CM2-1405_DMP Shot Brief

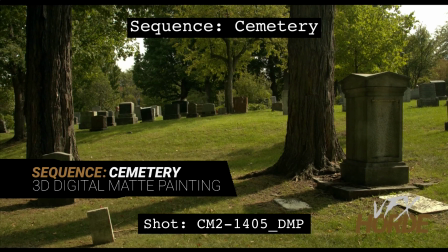This is Garrett Fry, the cemetery sequence lead for 3D digital map painting,
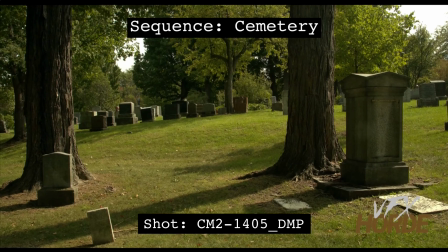and we have here shot 1405 that we're going to do a shot brief for.
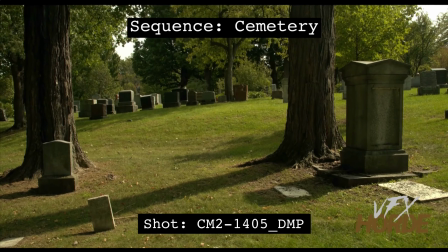So let's go ahead and take a look at this shot. It starts out low and then ends high, settles on these two trees here.
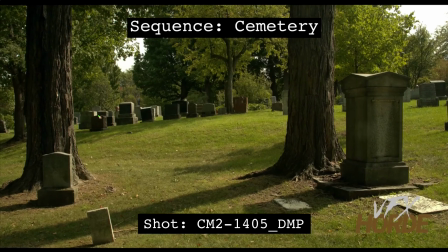What we have and what we're going to want to do with this shot is put in gravestones throughout here. You can see that we have this big kind of open space. So you want to put them in that space in a way that still looks nice with these really strong shapes.
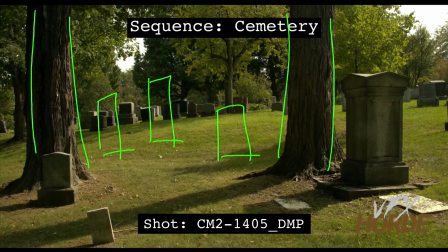Any shot that has a really strong composition like this, these two little bookends, you'll want to make sure that you're not emphasizing these bookends, that you're placing them in a natural way. So maybe you have a gravestone out here that's breaking this side.
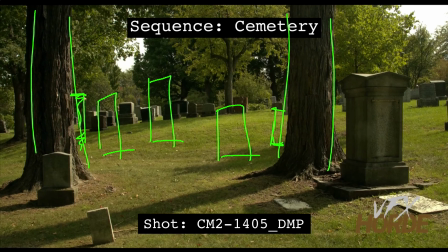And you can take a look at that. So maybe that will look nice and maybe it looks natural. However, it could emphasize these two bookends here. So take a look and try it. Do a bunch of different concepts for this one so that you can ensure that you have a really nice design.
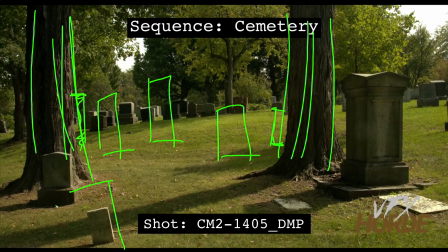In addition to placing these gravestones, put a gravestone right here, in the extreme foreground, which would be really nice. And when you are doing these gravestones, they are backlit. So this one here, you can see the light is coming from this area.
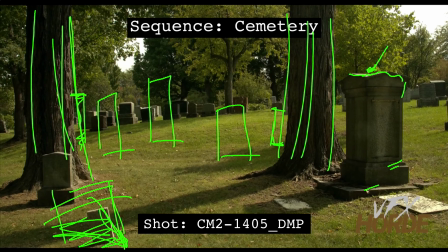And so we're getting this really nice rim light that's coming down on this gravestone. So when you are doing these, it would be nice to have one of these gravestones here towards the middle
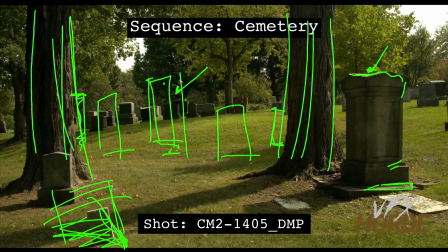to be a bit more turned so that we can see that light raking across it. That would be a really nice look. So, and you won't, it's not a good idea to place a gravestone right in the middle of that,
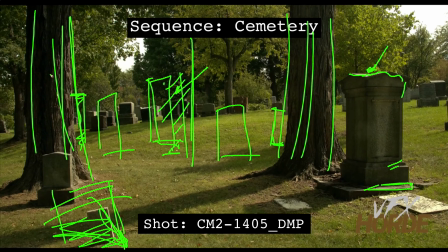because there again, it emphasizes these kind of two bookends and something in the middle. So whatever you put here as the focus, make sure that it is off to one side so it doesn't draw too much attention to itself.
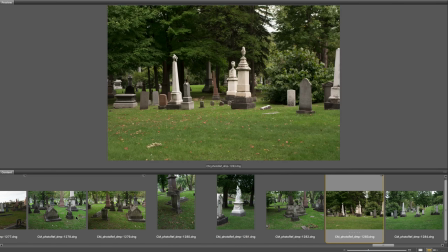Before starting out on the shot, it's really important to familiarize yourself with the extensive photo reference in the library.
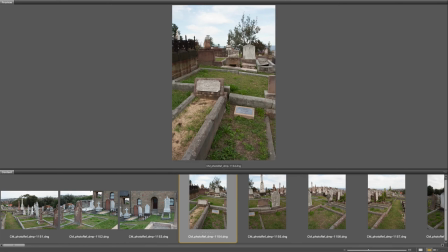It is worthwhile to do quick map painting concepts so you can start to understand what kind of photography works for what particular situation.
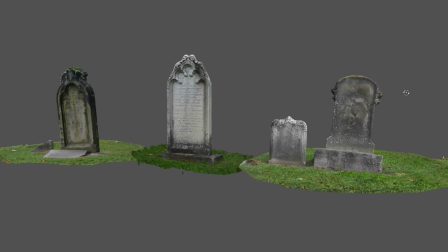Also, make sure you're utilizing the asset library, especially for those shots that require continuity between environments.
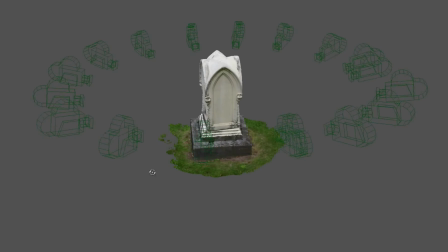These assets can be a huge help, and remember that every asset has high resolution photography,
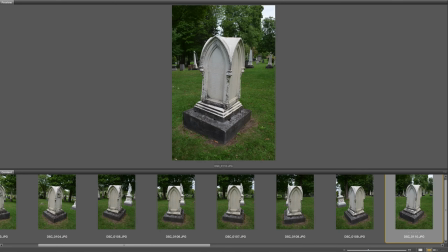so if the asset is not high enough resolution when rendered, you can overlay it with photography.